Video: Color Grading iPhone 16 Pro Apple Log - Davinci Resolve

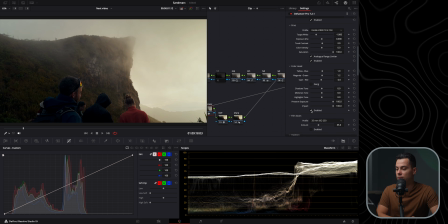[20:56]
Something like this. This is the before and after, before and after. And film grain, I'm not really sure. Let's see. Maybe I can enable this. I mean, it already looks kind of soft. So I'm just going to disable this, but I am going to use a bloom,
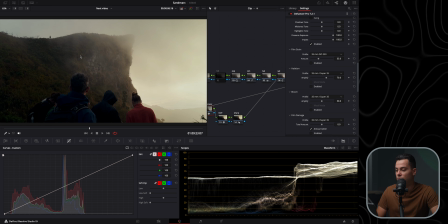[21:15]
which basically blooms the brightest parts of the frame, just to bloom the fog in here and also the skies in the background. I'm gonna use this preset in here, 65mm, enable this.
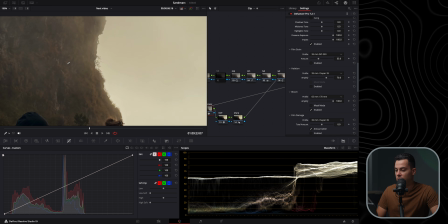[21:31]
I don't really see it's doing it much.
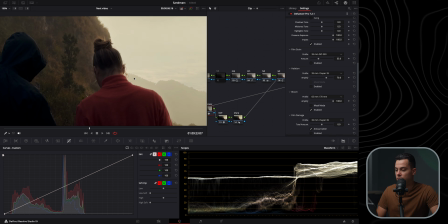[21:35]
Oh, okay, I can see here around this woman. Okay, this is definitely too much. Let's go to like 50%. Just a little bit of a bloom here around maybe the mountain here it's gonna be, and the clouds.
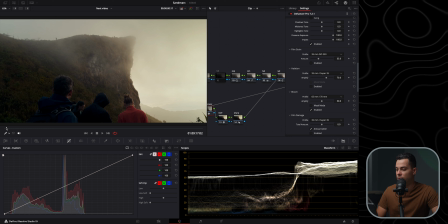[21:52]
I mean, not the clouds, the fog.
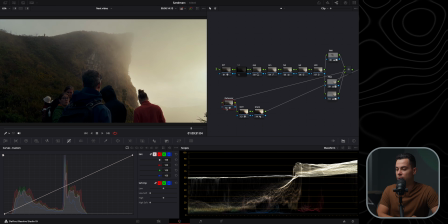[21:54]
All right, and this is the before Dehancer, after Dehancer, before Dehancer, and after Dehancer. All right, finally, I have here this node for adding sharpness,
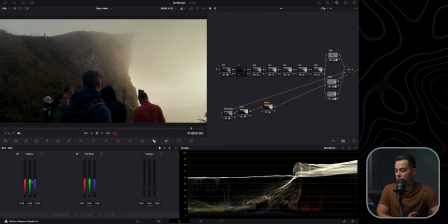[22:07]
and I've already set it to like 49 because that's the number that I usually start with. I never go below 48. I usually do either 49 or 48.
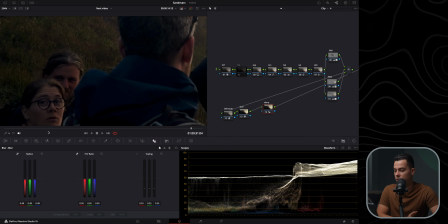[22:18]
And in here, let's see, this woman is looking at me, quite funny. So let's go here and
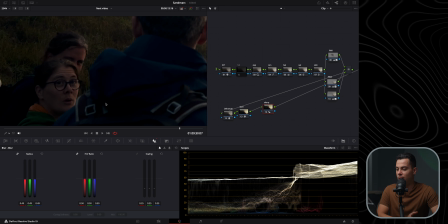[22:32]
yeah, just to keep it soft, I'm gonna leave it at 49. I think this looks great. If you can see, zoom in, before and after, just adds a bit more detail here, before and after.
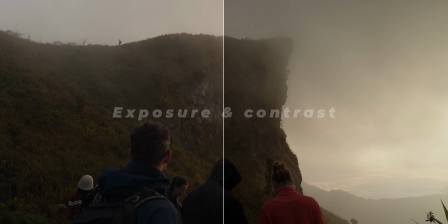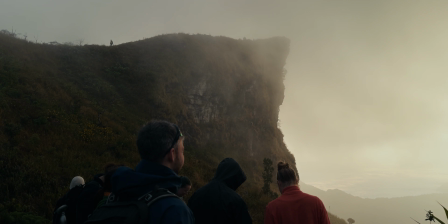Alright guys, I hope you enjoyed it and found it to be informative. Let me know down below if you have any questions or comments or tips to make my workflow a bit better. And if you're interested in the node trees, also let me know. I might start selling them for you just to make it easier for you to replicate the results that I always achieve with my node trees. And I guess I'll see you next time. Thanks for watching.